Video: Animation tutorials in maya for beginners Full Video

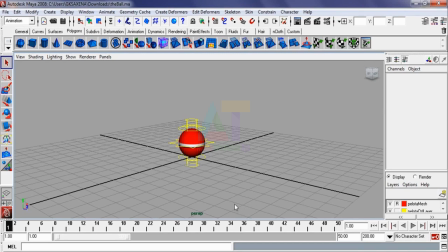So let's start. We have a ball here. I downloaded this ball from creativecrash.com. It's a free rig. So just to animate anything, we require a rig. A rig gives you control over your model.
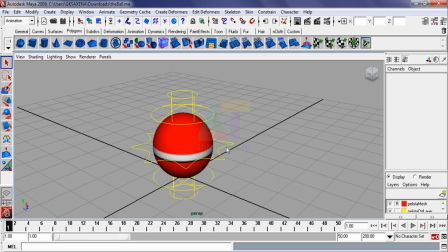So let's say we've got these 3 controllers that we need to use to animate this ball. So this top circle here, we can use this to stretch and squash from the top,
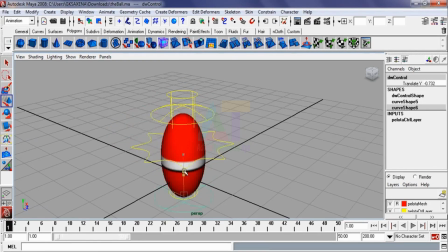and then this one we can use this controller we can use to stretch and squash from the bottom, and then this is the main controller. This is used to move the ball and to rotate the ball.
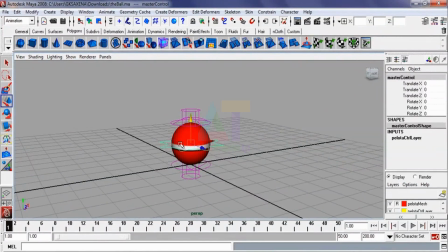So this is how typically a very simple rig would look like. Rigging is very technical and a very complex process, so this probably is the most simplest example of rig that you will see.
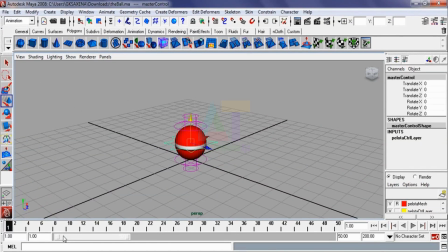So let's start animating this ball. So what we need to do is we need to first we'll make the ball jump, and then we will make it jump across the screen. So just to start with, we'll use this main controller.
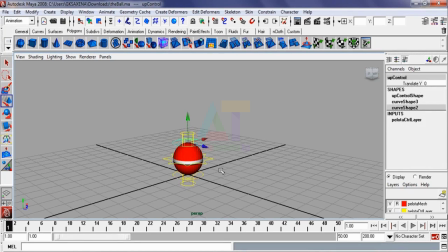We'll always use this main controller to move the ball, and then we will use these to give a character to the ball. So let's start. So what we'll do is we'll just use this main controller. We'll bring this up here, let's say somewhere here. Looks good.
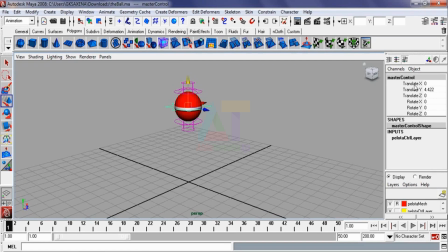Alright, so we'll make it to, we'll take it to 5. Alright, what we'll do is we'll take it to 5. Okay, so now that we have this ball at 5 at frame 1,
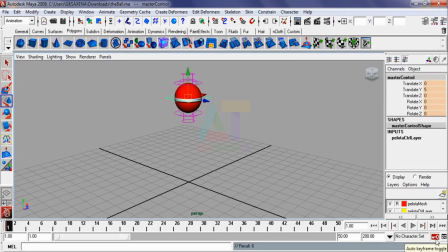we'll just hit S, and we need to make sure that we have this auto key on so that it puts the key by itself. So let's say we'll take 14 frames for the ball to come back to 0,
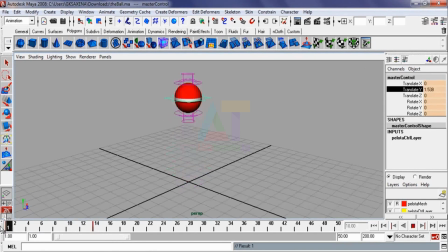and then the ball comes back to 0. So the software will create the in-betweens by itself. So now that the ball has come down, so what happens is the moment it comes down, we need to squash the ball. It needs to squash.
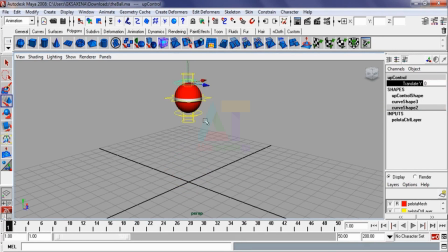So let's say what we should do is we should just, on every frame, we should just select and hit S, so that we have keyframes on all these controllers. We can delete them later if we have to, but it's up to you.
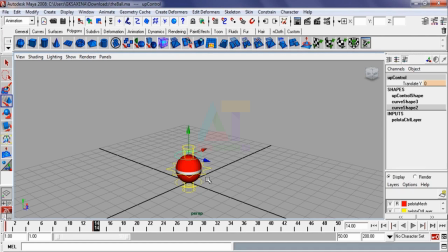I mean, many animators don't like doing this way. There are animators who like doing this way, so it's completely up to you. So I have now keyframes on all my controllers. So what I'll do is I'll go to one frame, and then I will squash the ball.
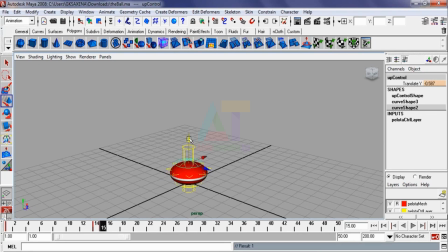So how much you squash will define the character of the ball. So it will look more cartoony. If you squash it this way, it will look more cartoony. Let's see how it looks. So the ball goes down, squashes, and then we will take another,
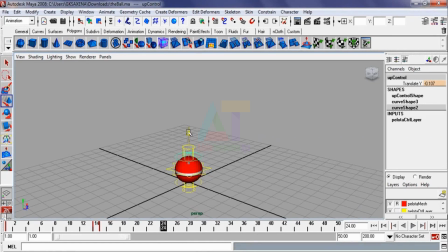let's say we'll take another few frames for the ball to go up. So what we'll do is we'll again use this controller to take this ball and go up. It obviously will not go the same distance because the gravity is going to play its role,
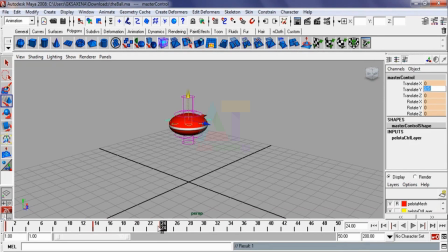and the ball is eventually going to bounce less and less every time it goes up. So right now it is on frame number 24. It is going to go up again, and then what we'll do is it is going to come back to its original shape.
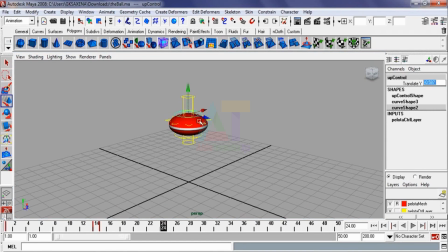So we'll select this top controller for stretch and squash, and we'll bring it back to 0. So now this is how it will look like. So it goes down, squashes, come back to its original position, and then again we'll go back few frames further.
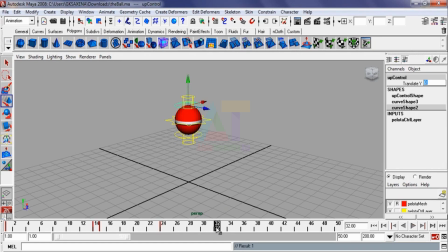Let's say it will take the same amount of time to come back. So let's say by 34 it is going to come back. Sorry. So we'll select this and we'll bring the ball down again. So now it is going to come back to its 0 position,
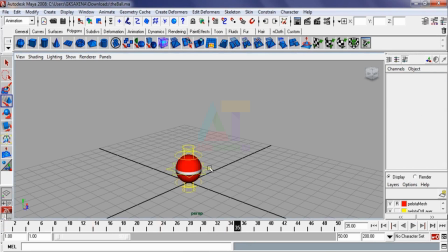and then we'll go 2 frames further, 1 frame further, and then we are going to squash it again. Alright, so I forgot to put a key here. So alright, so now the ball is actually bouncing.
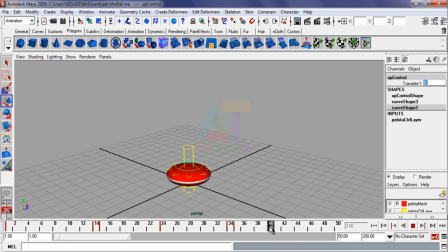Alright, and then we'll go, let's say 5 frames, and then we'll bring this ball again up. It'll go up much less this time, and this will also come back to its
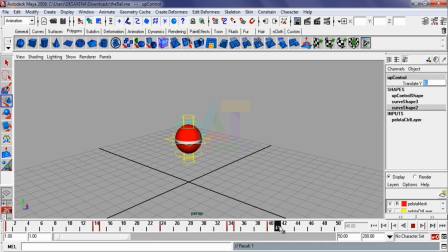original shape, and then what we'll do is in the same frame it is going to come back down again. So we'll use this main controller to bring it down back to 0 again so that it hits the ground.
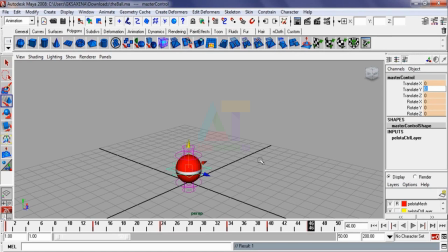So now that it is on the ground, now it is going to stay on the ground. So what we'll do is we'll give it very little squash. So now that it has hit the ground, so we'll put a keyframe here,
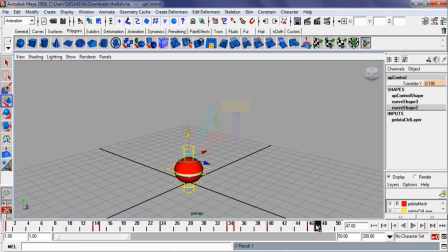and then in the very next frame we'll give it a very little squash. So that means it is actually settling down. And then let's say by frame 50 we'll come back to its original shape.
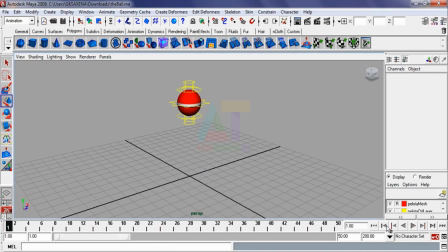So let's check out the animation. This is a very basic animation right now, so let's just check out the animation. Alright, looks pretty decent for now.
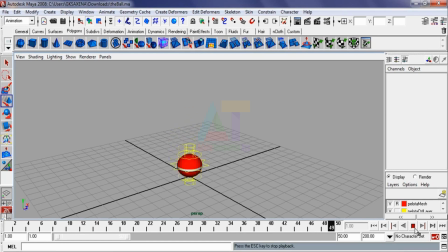So what we're gonna do is we are now gonna check out this animation in what we call a graph editor. So before we go to a graph editor, let me tell you we should also give some stretch to this ball.
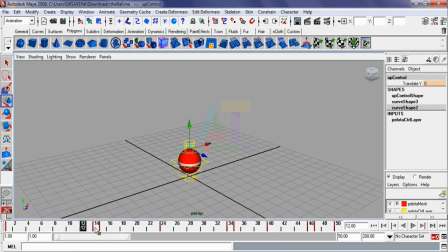So what we're gonna do is before it hits the ground, we're just gonna put this keyframe and we're gonna just stretch the ball a little. So what it'll do is it will give that stretchy, cartoony feeling, and then again it goes up,
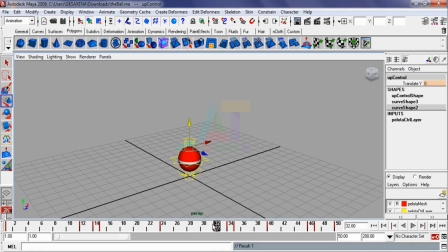and then when it comes down, so just 2 frames and we'll give it a little stretch, so that again it goes up, and then we'll just give it a little less stretch, and then again it'll hit and then settle down.
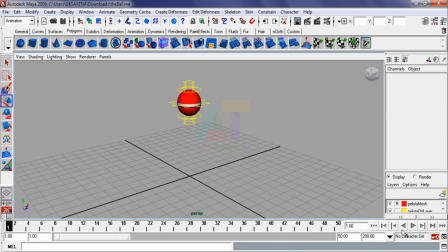So it'll give a feel of weight to the ball. Yeah, it already looks pretty decent. So what we're gonna do is now we're gonna go into the graph editor and see how our graph looks.
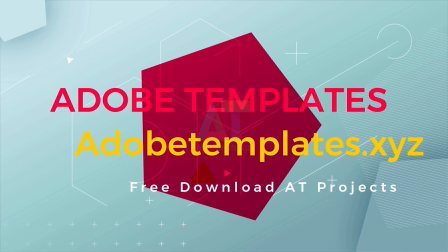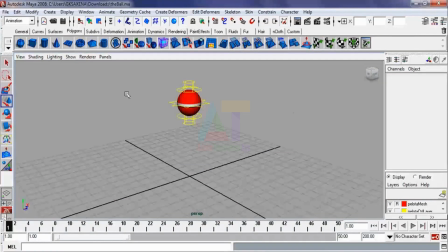So let's just pause this, we'll go back to first frame, and then we'll just select this main controller,
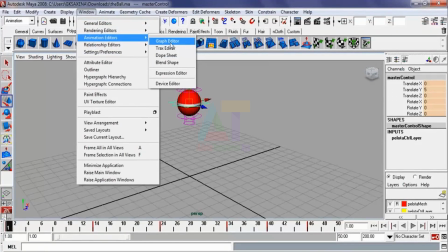and then we'll go into Windows, Animation Editor, and then we go into something called a graph editor.
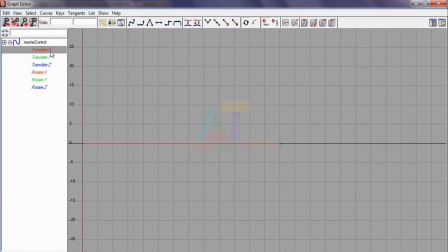So in graph editors you can see your animation in curves. So this is how our animation looks like. The ball comes down, then it goes up again, then it comes down, and then it goes up again, and then comes down.
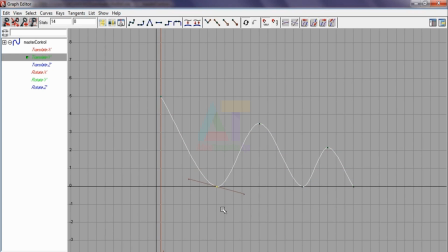The graph looks pretty decent. So what we're gonna do is see right now we are gonna just make sure that the graph is clean. We've got nice easy ease in and ease out. So what we're gonna do is we're gonna just select this and we're just gonna flatten this curve.
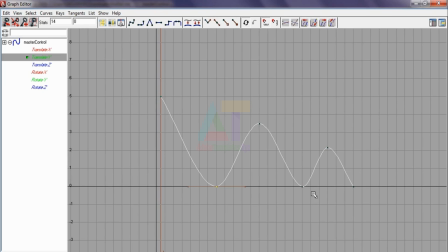So what it's gonna do is it'll make sure that it does not go beyond 0, or it does not go below the ground. So we'll just flatten this out. Now we need something called ease in and ease out.
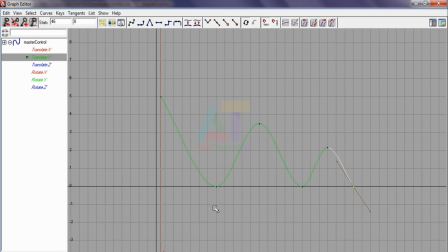The ball does not go, it goes in, it comes down slow, it comes down fast and then goes up slow, and then comes down fast and then goes up slow.